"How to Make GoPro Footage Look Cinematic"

That way you have full control over the audio levels, and another benefit is that these don't generate a lot of noise. You see, GoPros tend to be quite noisy if you're just talking to the camera in an otherwise quiet environment. Using ND filters and an external microphone, as well as doing stabilization and noise reduction in post-production. using ND filters and an external microphone, as well as doing stabilization and noise reduction in post-production. So in order to get good audio quality, we need to use wind jammers in high wind situations, have the microphone at an ample distance from the main sound source, and we need to mount the microphone in a place with little to no vibrations.
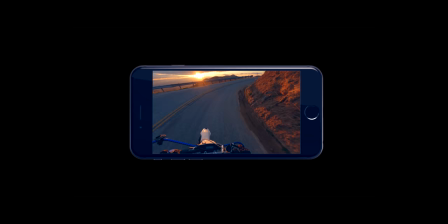Framing involves composing the visual content that's within the camera's field of view.
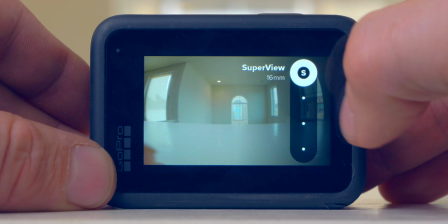Some basic things we need to think about when it comes to framing is aspect ratio,
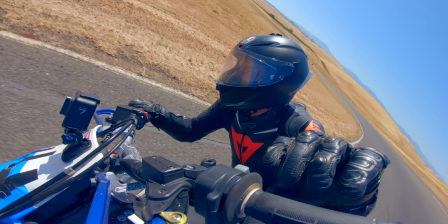the GoPro's field of view options, the camera's position, layering,
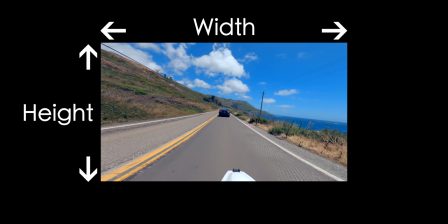center framing, and the rule of thirds. Aspect ratio is the proportional relationship between the height and width of the image.
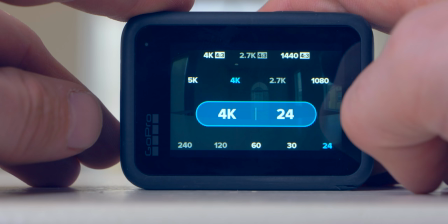GoPro heroes and the Macs in hero mode can record in 16 to 9 and 4 to 3 aspect ratios.
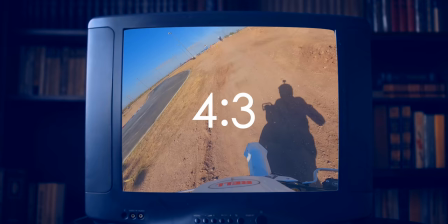16 to 9 is commonly used in television, and replaced 4 to 3 as the most common format in around 2009.
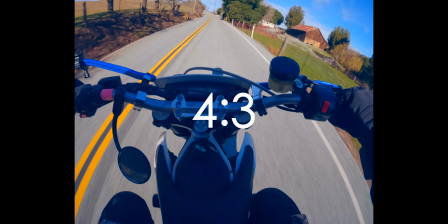The purpose of having 4 to 3 aspect ratios available on the GoPro is not necessarily to publish the content in that format.
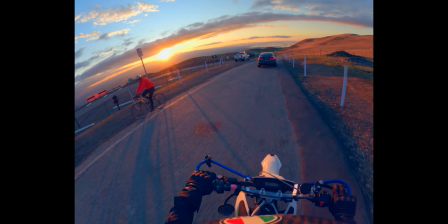The 4 to 3 format captures the biggest field of view possible.
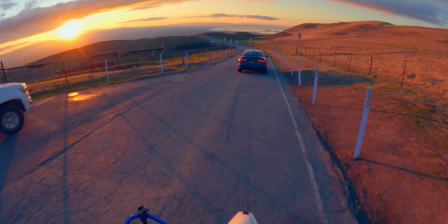So if we capture footage in 4 to 3, we have more flexibility to reframe the shot in post.
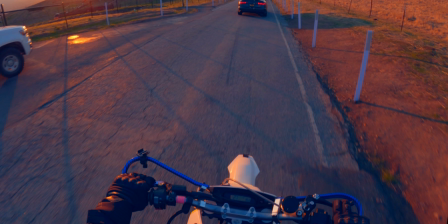This can be very useful. Say we for instance shot in 16-9 with the camera on top of our helmet, pointing slightly too far down.
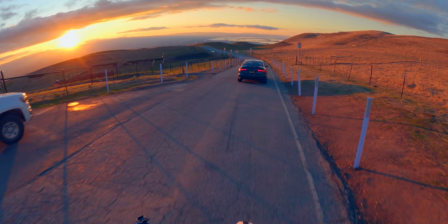In this case, we get footage that is pretty much useless. If we capture this in 4-3, we have more space to reframe and post to get what we want.
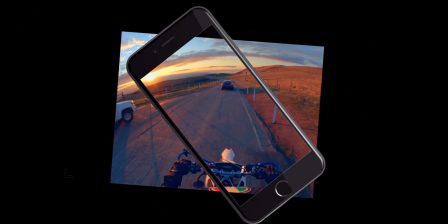Given the big range of aspect ratios that our footage could be published in, I think maximum flexibility in post is key when shooting with the GoPro.
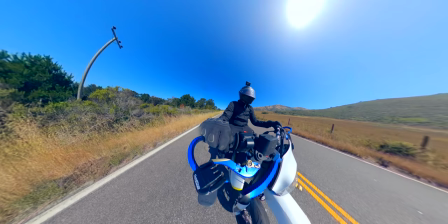We want to capture as much of the scene as possible. This is also why 360 cameras like the Max have become so popular, since they allow maximum flexibility in post.
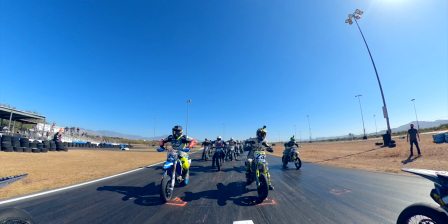There is a downside with having a huge field of view though, and that is distortion.
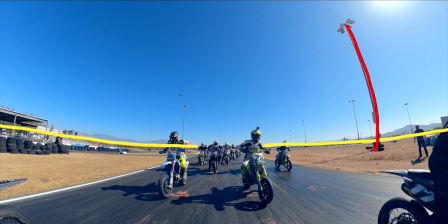At maximum fields of view, we get what is usually referred to as barrel distortion or a fisheye effect, where straight lines are distorted.
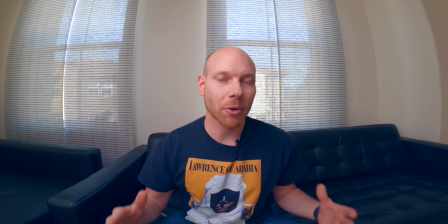For a lot of point of view footage of action sports, the distortion is less noticeable, But if we're filming ourselves talking to the camera, this distortion can be very unpleasant.
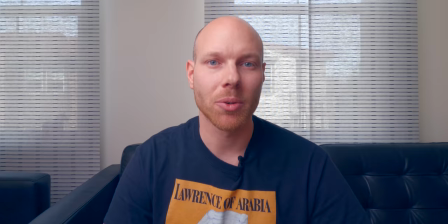To solve this, we can use a linear field of view, which removes that distortion.
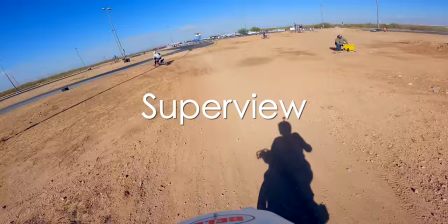For any type of point of view footage of action sports, I would recommend using as big field of view as possible.
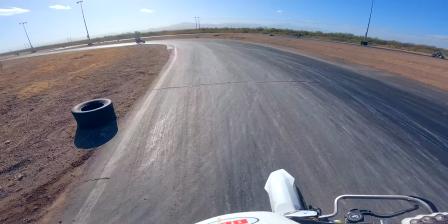This allows us to see all the action and makes for more immersive footage.
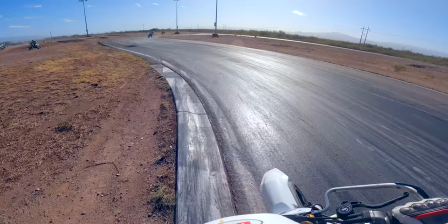So either super view if we're shooting in 16 to 9, or wide if we're shooting in 4 to 3.
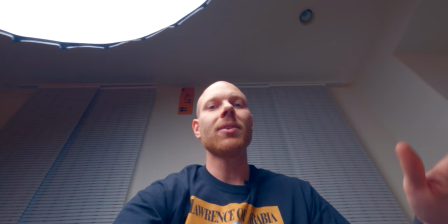It is also possible to remove some of the distortion in post, which I will show you how to do. Now let's talk camera position. You see, the camera's position in relation to the subject has a big impact on the feel of the shot.
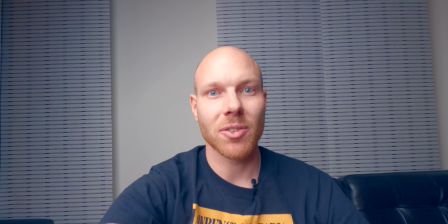If the camera is on the same eye level as the person talking, this has a neutral effect on the audience.
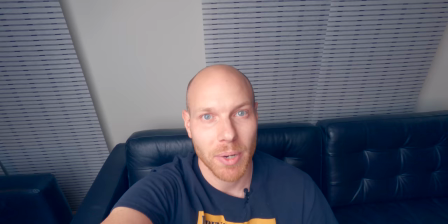If the camera is below the person talking, it feels like I am bigger than you. And if the camera is above the person talking, it feels like you are bigger than me. When we're just talking to the camera, it is best to either have it at eye level or just slightly below eye level.
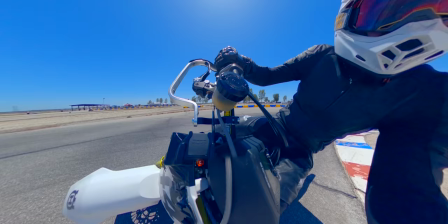There's a similar effect when filming ourselves doing action sports. Having the camera facing from below makes us look more heroic and strong. Another interesting perspective is over the shoulder shots, where we can see ourselves and the action in front of us. This can be achieved by having a selfie stick in a backpack or using mounts like these.
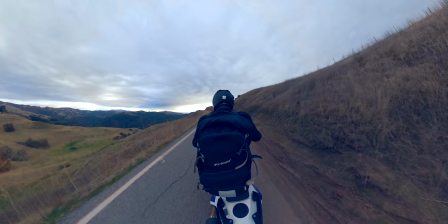But be really careful if you're using mounts like these because they be really dangerous in a high speed crash.
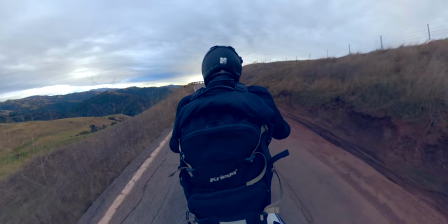It is also possible to get these types of shots with the camera mounted on something behind us, like the rear fender on a motorcycle.
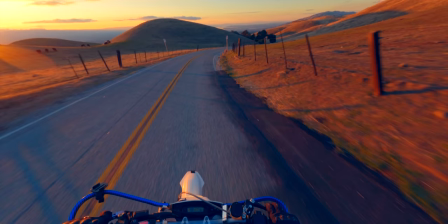Then of course there is the most popular shot with GoPros, point of view footage.